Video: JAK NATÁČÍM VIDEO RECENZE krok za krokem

A budu doufat, že to je dost silný na to, aby to dělalo v nějakým mým starým objektivu fléry,
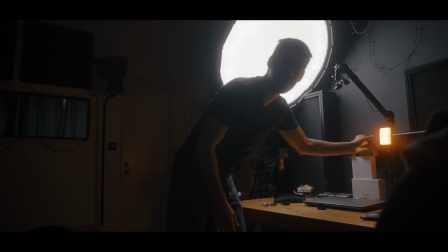33:07 nebo doufám, že to jako rozmlží ten obraz na pozadí. Uvidíme, musíme to vyzkoušet.
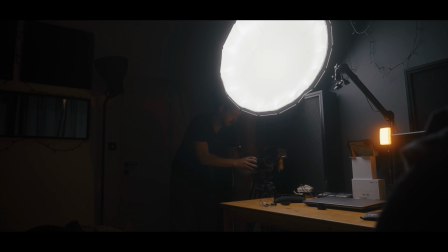33:12 Vezmu Blackmagicu, na které mám nasazený 2870 Nikon, který je dost starý na to, aby nezvládal protisvětlo. Pokusím se ho dát na nejdelší ohnisko, co tam je, což je 70 mm.
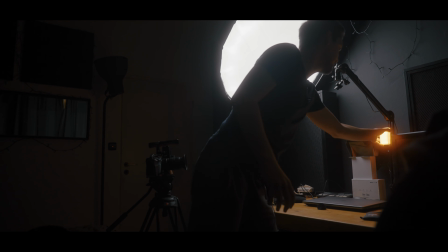33:27 A ještě z toho světilka sundám tady ten kryt.
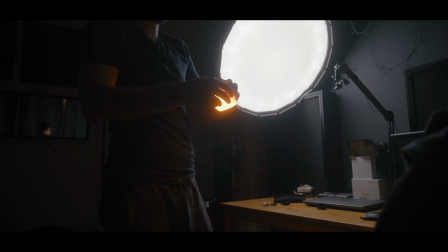33:32 To znamená, že to světlo potom bude ostřejší.
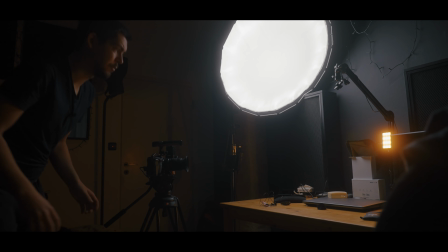33:37 Jasně, to je lepší. No a podívám se, když vezmu nějakou krabicu.
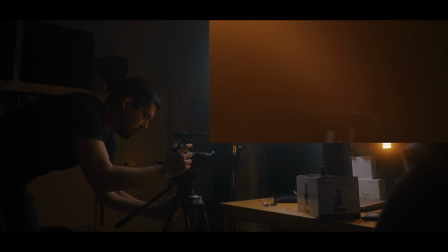33:43 Takže tu bych chtěl se dostat ještě blíž. Klidně nějak takhle. A jsme podexponovaní jako prase. Takže tu bude chtít ještě jedno světlo.
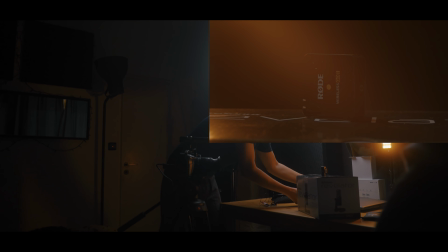33:54 Tím, že ten wireless je černý, tak já bych to nemusel nechávat na černém pozadí a mohl bych zkusit to hodit na notebook,
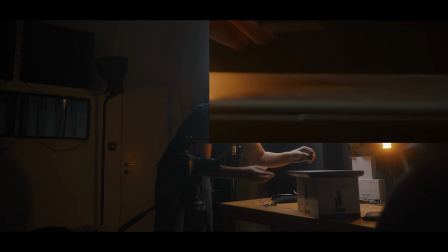34:04 který je šedý. Teď už by to vesměs mohlo fungovat, co?
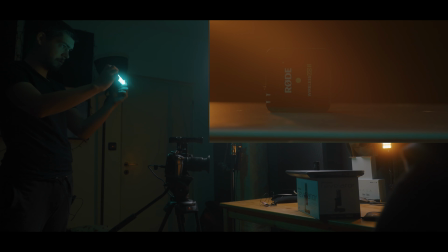34:11 Když tam pošlu nějakou modrou, jak to bude vypadat?
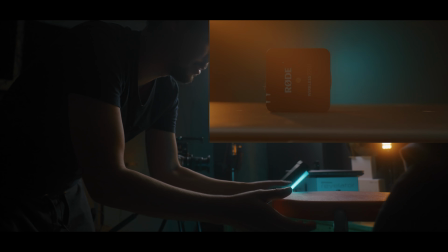34:21 Dobře. Stolička, modrý světlo.
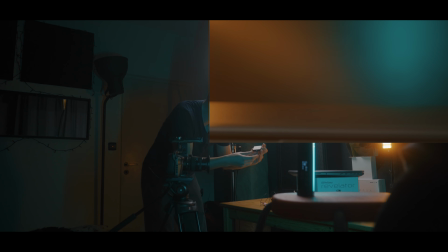34:27 Prach je největší nepřítel, protože prach je všude a vždycky. Je to úplně jedno, ať dělám, co dělám, tak tam prostě vždycky je celý zaprášený. Chlupy a prach. To je pes a cigarety. Ale zas tak moc se prostě snažit nebudu. Všichni mají doma prach.
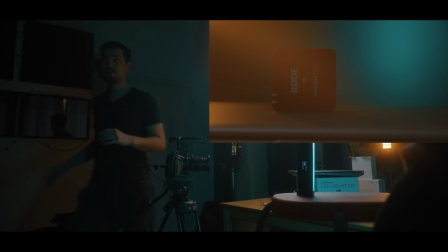34:48 Aha, teď my máme tady... Já mám tady nahoře ten backlight. Ten by mohl fungovat, co?
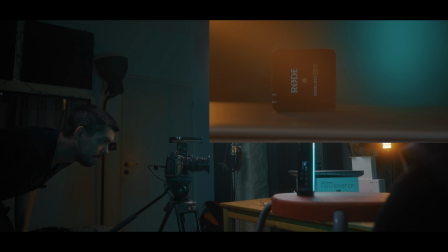34:56 Yes. Takhle to je lepší. Dobrý. Tak to už se mi skoro začíná líbit.
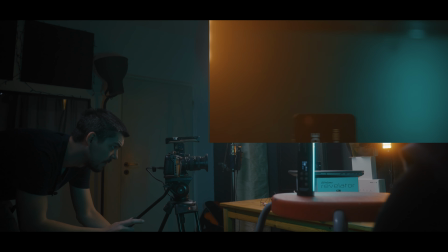35:02 Ještě se chci podívat na ty fléry, kolik tam toho je a jak.
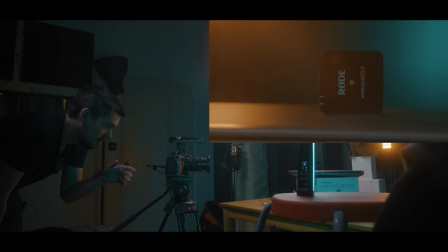35:06 25 frameů, 180 stupňová závěrka, ISO 400, 5600 Kelvinů, dobrý. Takže to by mohlo fungovat.
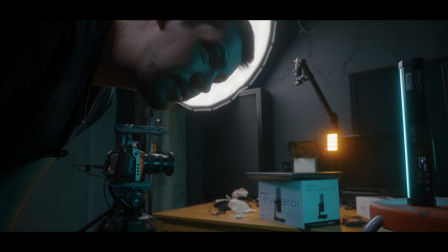35:18 No a teď už nezbývá nic jiného, než pustit to video za mnou na počítači.
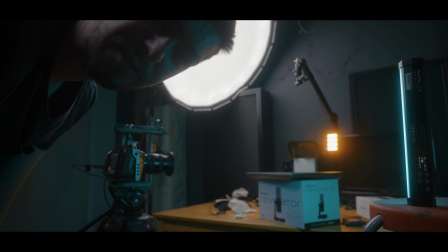35:23 Budu poslouchat, co říkám, a do toho se pokusím natočit ty věci, které jsou potřeba, tak se můžete koukat.
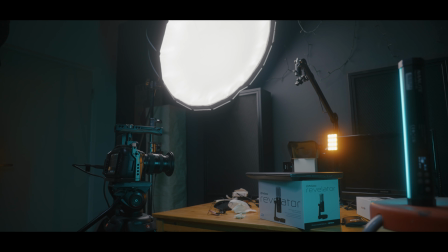35:29 To, co je ale nejdůležitější, je, že tentokrát dostanete k přijímači dva vysílače, takže můžete bezdrátově připojit hned dvě.
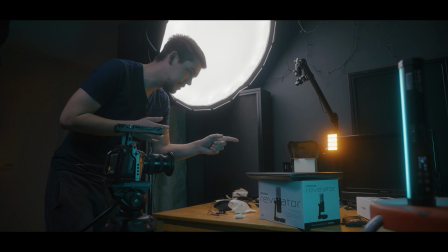35:38 Dostanete k přijímači dva vysílače, to znamená, jeden vysílač je tady, druhý vysílač bude na stole.
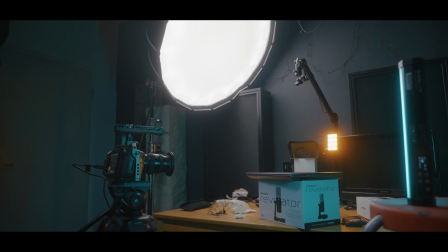35:49 To znamená, že já můžu všechny ty tři krabičky udělat zároveň. Jedna krabička, druhá krabička a třetí krabička.
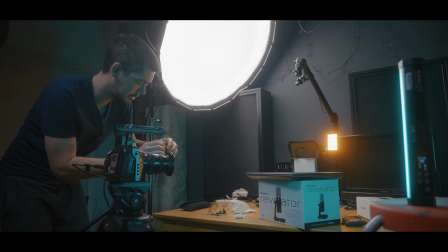35:59 Z té musím sundat ještě tady tu tovární značku.
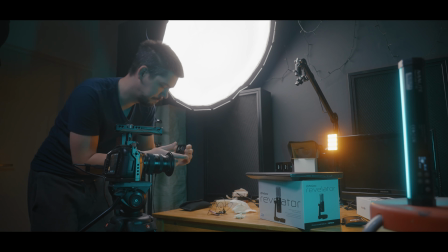Jsem tak šikovný, že se mi to podaří hned dopatlat. Hned.
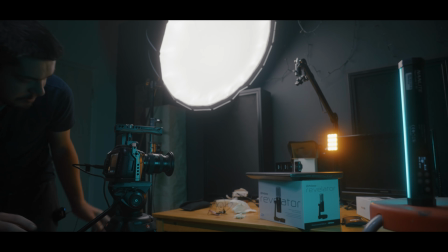36:15 Tak, jak to vypadá na kameře? Jsou moc daleko od sebe holky. Ostrost.
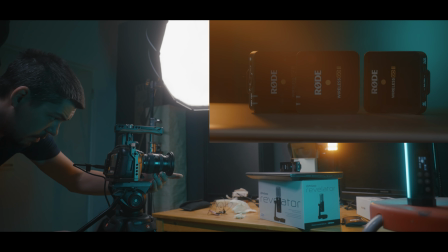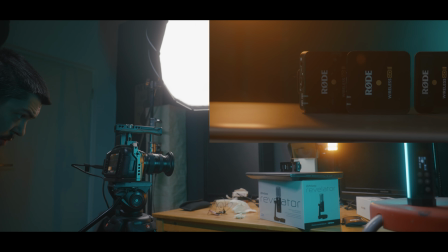36:33 Tak a zkusím teda ten švenk.
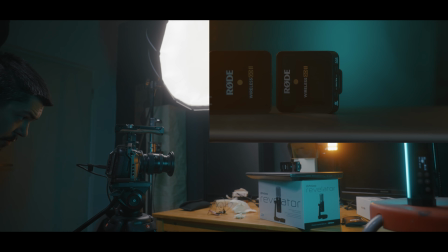36:39 Ještě to zkusím na druhou stranu.
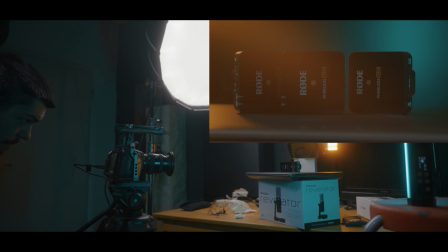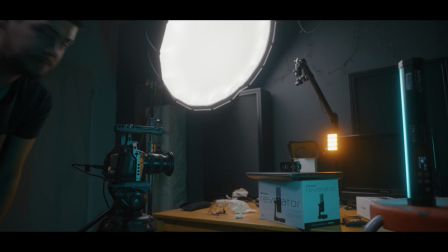36:46 OK, tak to by mohlo stačit. Žádný velký straní, tak jak jsem to říkal.
Je mluvící hlavy, který se ještě bez okolků můžou pohybovat celým prostorem, celým tady tímhle pokojem, nebo klidně i městem, nebo celým vesmírem, protože to, co momentálně konkurence nemá, je interní nahrávání.
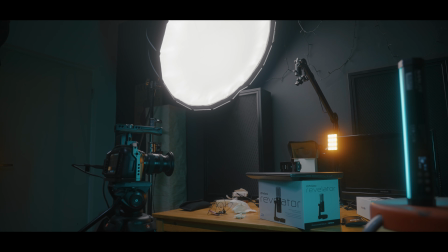37:06 Interní nahrávání.